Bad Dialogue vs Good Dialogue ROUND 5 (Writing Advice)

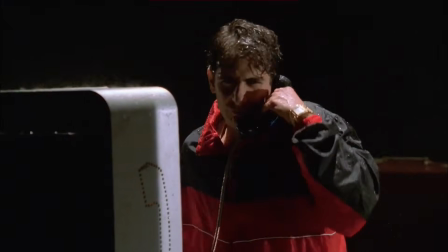Tony then fires back with his Yankees comment, which is a colorful way of reminding Chris that he has to follow orders if he wants to become a made man.
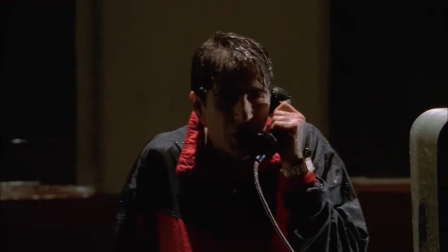Later on, Chris asks Tony what he's going to do about the former mobster, and Tony replies by pointing out that his daughter's right here.
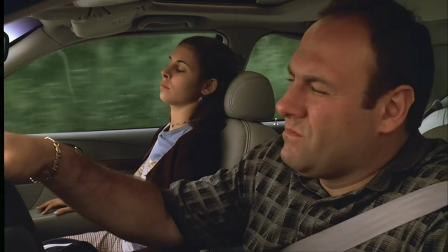What he's really saying is that he's in a tough spot. He's torn between his family man self and his mafia self.
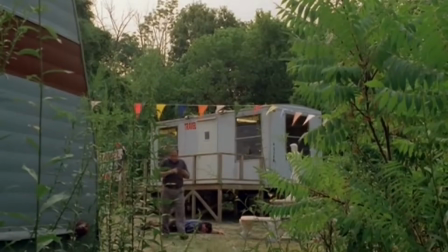This subtext highlights the double life he's leading while creating a strong dilemma that will force him to make a choice by the end of the episode.
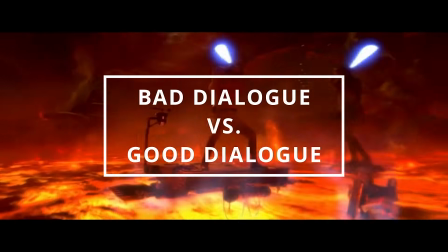Alright, now it's time for some bad dialogue. For each type, I'll explain what it is, then I'll give you a bad example from a story and explain why it sucks,
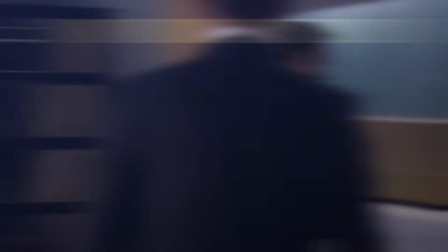and then I'll give you a good example and explain why that one works. The first type of bad dialogue is product placement dialogue.
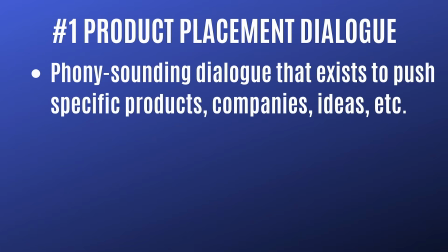This is phony sounding dialogue that exists to push specific products, companies, ideas, etc.
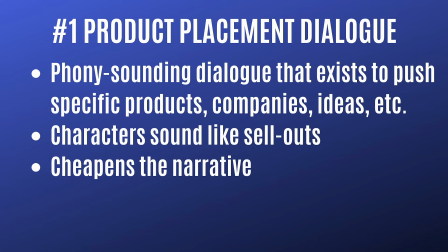It makes characters sound like sellouts, it cheapens the narrative, it rips us out of the story, and typically this type of dialogue lacks subtext.
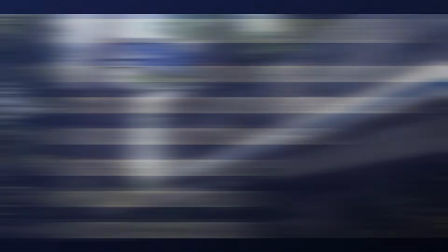For a bad example, let's look at Jurassic World.
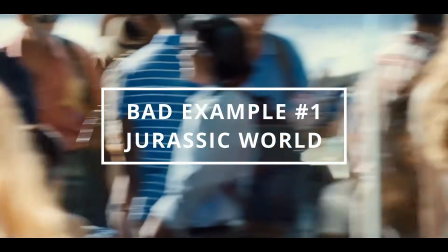If you saw my worst Jurassic Park scenes video, you know I love to beat up on the sequel trilogy, so let's do it again.
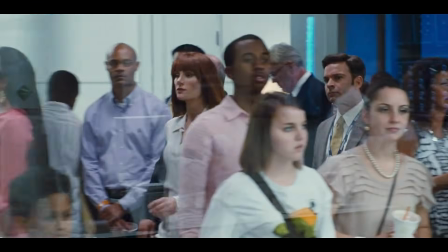Now, early in this movie, we see Claire meeting with business people who want to sponsor the newest breed of dinosaur.
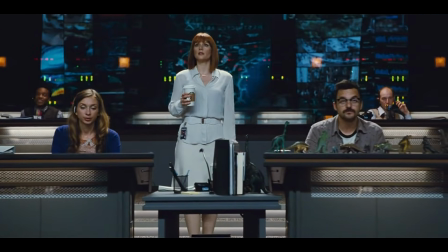Afterwards, she joins her coworkers in the control room, and they drop 4 different product placements in the span of a minute.
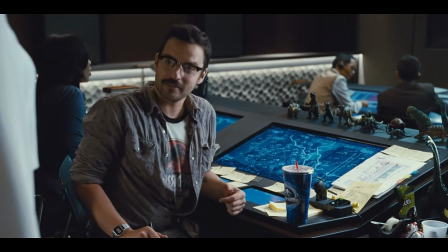Where did you get that? Oh, this? I got it on eBay. Yeah, it's pretty amazing.
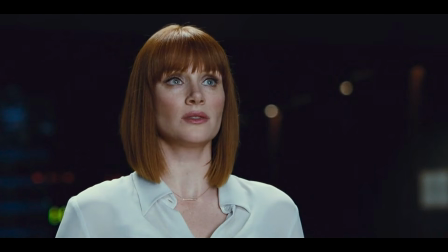Verizon Wireless presents the Indominus Rex. Oh, that is so terrible.
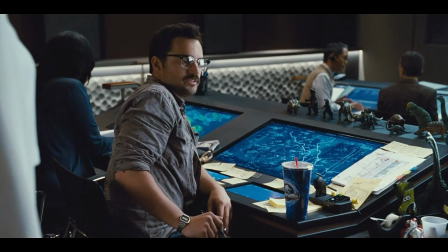Why not just go the distance, Claire, and just let these corporations name the dinosaurs?
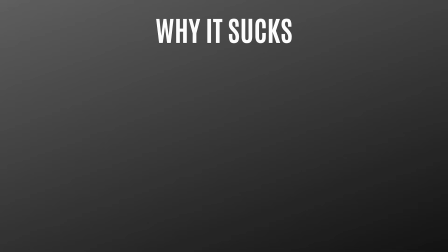Pepsi-Saurs, Tostito-Dome.
This sucks because all these product placements take us right out of the story.
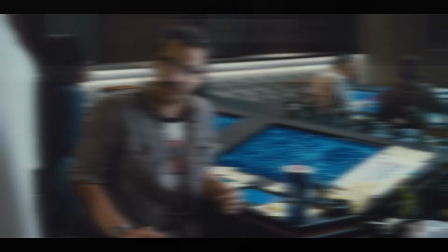It's one thing to casually say, oh, I got this on eBay, but when you unload eBay,
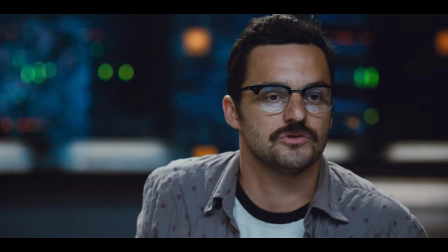Verizon Wireless, Pepsi, and Tostitos in the span of a minute, it becomes a distraction.
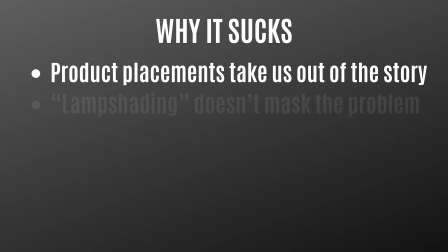Now, to be fair, they try to lampshade the advertisements.
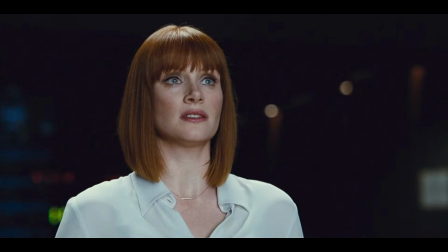When we talk about lampshading in storytelling, we're talking about drawing attention to something that sucks, usually by using humor or having characters acknowledge the problem.
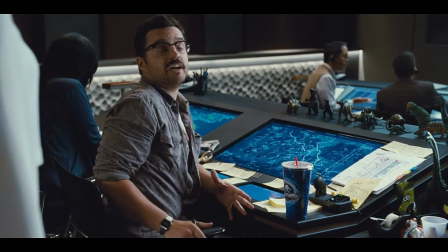This takes the sting out of it, but dumping 4 different ads in a short time span makes the scene feel like a commercial break,
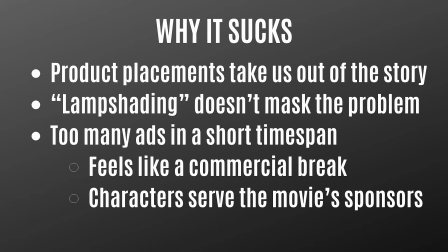and the characters feel like they're working for Pepsi rather than Jurassic World. For a good example, let's look at Jurassic World Rebirth.
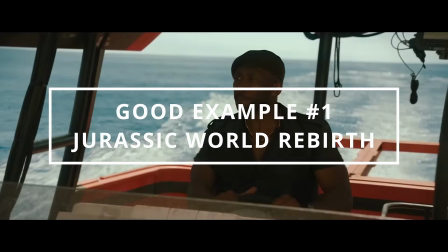I can't believe I'm about to say something nice about Rebirth, but here we are. I'm just gonna have to take a shower after this.
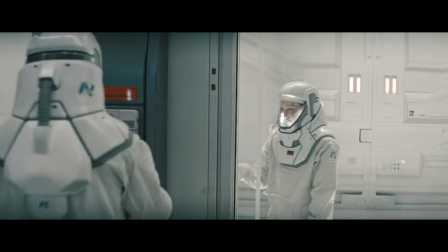Anyway, if you've seen the movie, you know it's loaded with product placements.
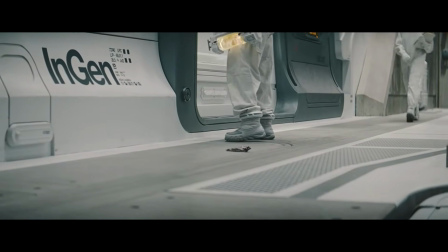The story even kicks off with a Snickers wrapper compromising a research lab, and that's the first of several advertisements that create distractions. But there is one good dialogue exchange that actually works despite naming a billion-dollar brand.
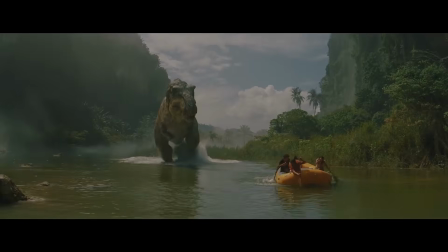The moment happens toward the end when Black Widow and her team are looking for the family who somehow survived the T-Rex attack.
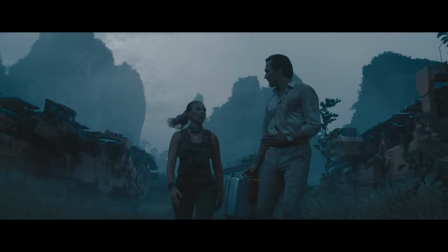Black Widow wants to regroup with them, while the evil pharmaceutical guy wants to ditch them.
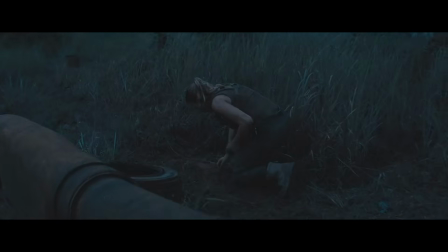The 2 leaders end up having this exchange.
Hey, there's footprints here! Hello?
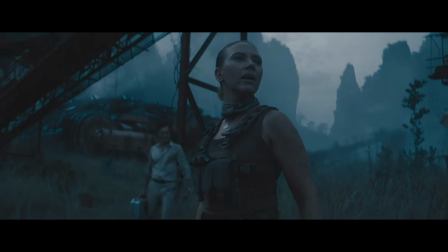Ruben! Teresa! Zora, they could be anything. They could be animals. It could be...
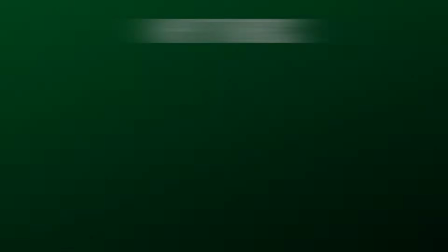In Nikes? Listen, I appreciate what you're doing.
This works because it sounds like natural human speech.
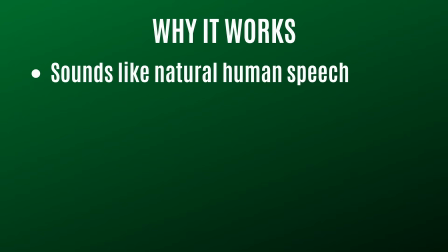It sounds like something you and I might say if we went hiking and got separated from our friends.
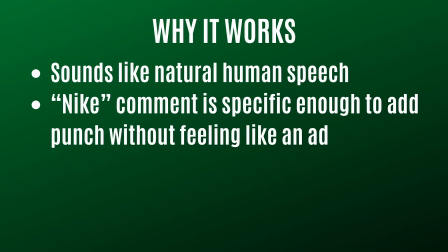The Nike comment is specific enough to add punch to the dialogue without feeling like an advertisement.
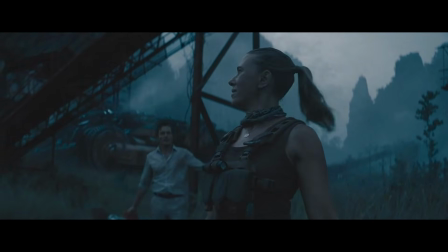And the humor works well here because it's short and snappy. It goes back to the idea of attacking and defending, and humor can often be a great counterattack.
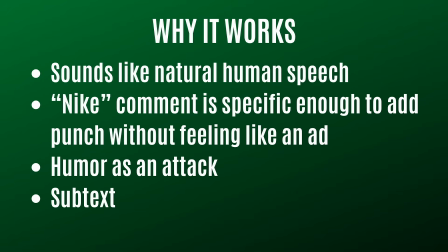Also, there's subtext here. What the evil pharmaceutical guy is really saying is that he cares more about his own safety than anyone else's.
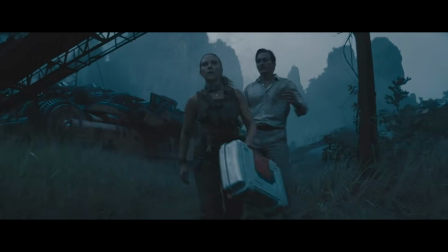Meanwhile, what Black Widow is really saying is that he's a selfish coward, and she puts him in his place by mocking him.
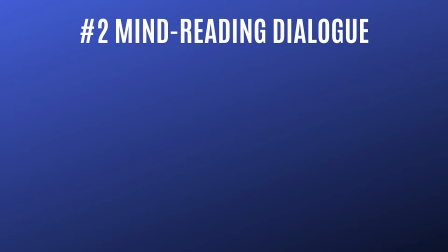Second type of bad dialogue is mind-reading dialogue. This is when characters magically discuss information they never actually learned.
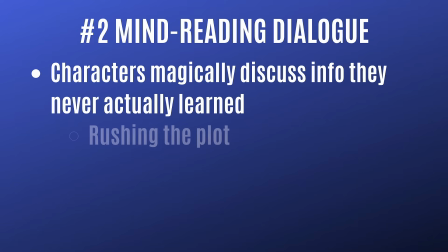Essentially, they read another character's mind because the plot is in a hurry. It's often the result of sloppy editing,
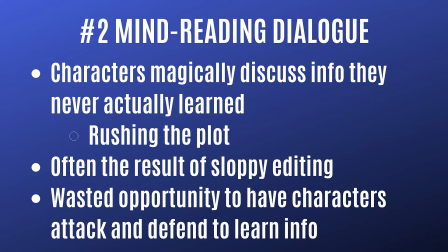and it's a wasted opportunity to have characters engage in verbal conflict where they can attack and defend in order to learn the info.
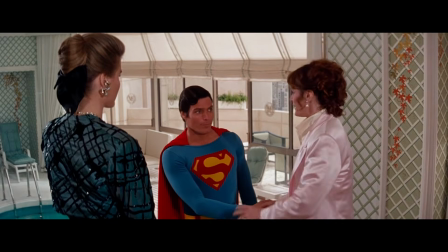For a bad example, let's look at Superman 4: The Quest for Peace.